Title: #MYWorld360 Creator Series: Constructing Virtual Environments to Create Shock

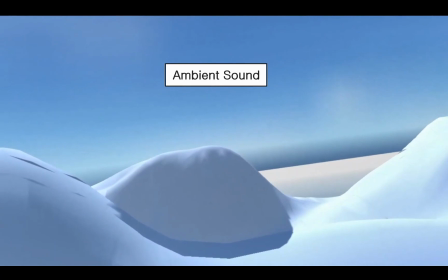254s
In our project, we use sounds of wailing winds to create a feeling of despair and loneliness.
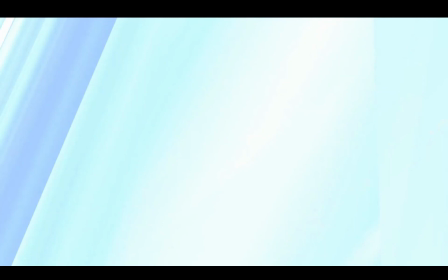262s
Finally, and most importantly, VR has a unique advantage of allowing the user to experience sounds spatially. We can add clips at specific source coordinates, and by doing so, add depth to the experience.
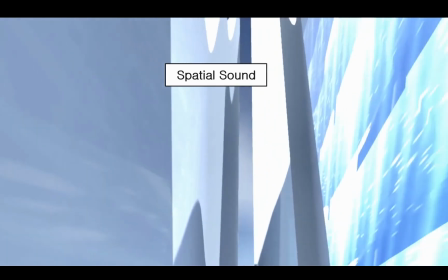282s
This is a great way to influence the viewer's behavior whilst in the experience
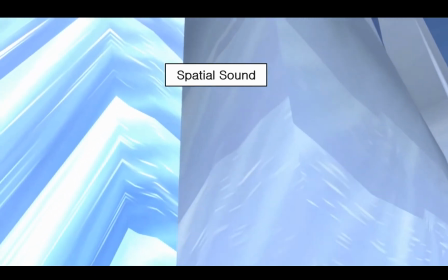289s
and attract their attention to a particular location.
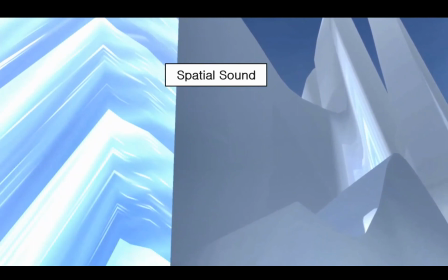294s
These cracking noises would play when an iceberg would shatter to get the user to turn around and look there.
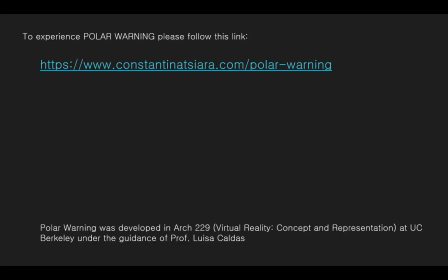301s
We hope that through this session, we were able to highlight some tools that you can use to create an imaginary yet compelling and immersive experience that would help you tell your story.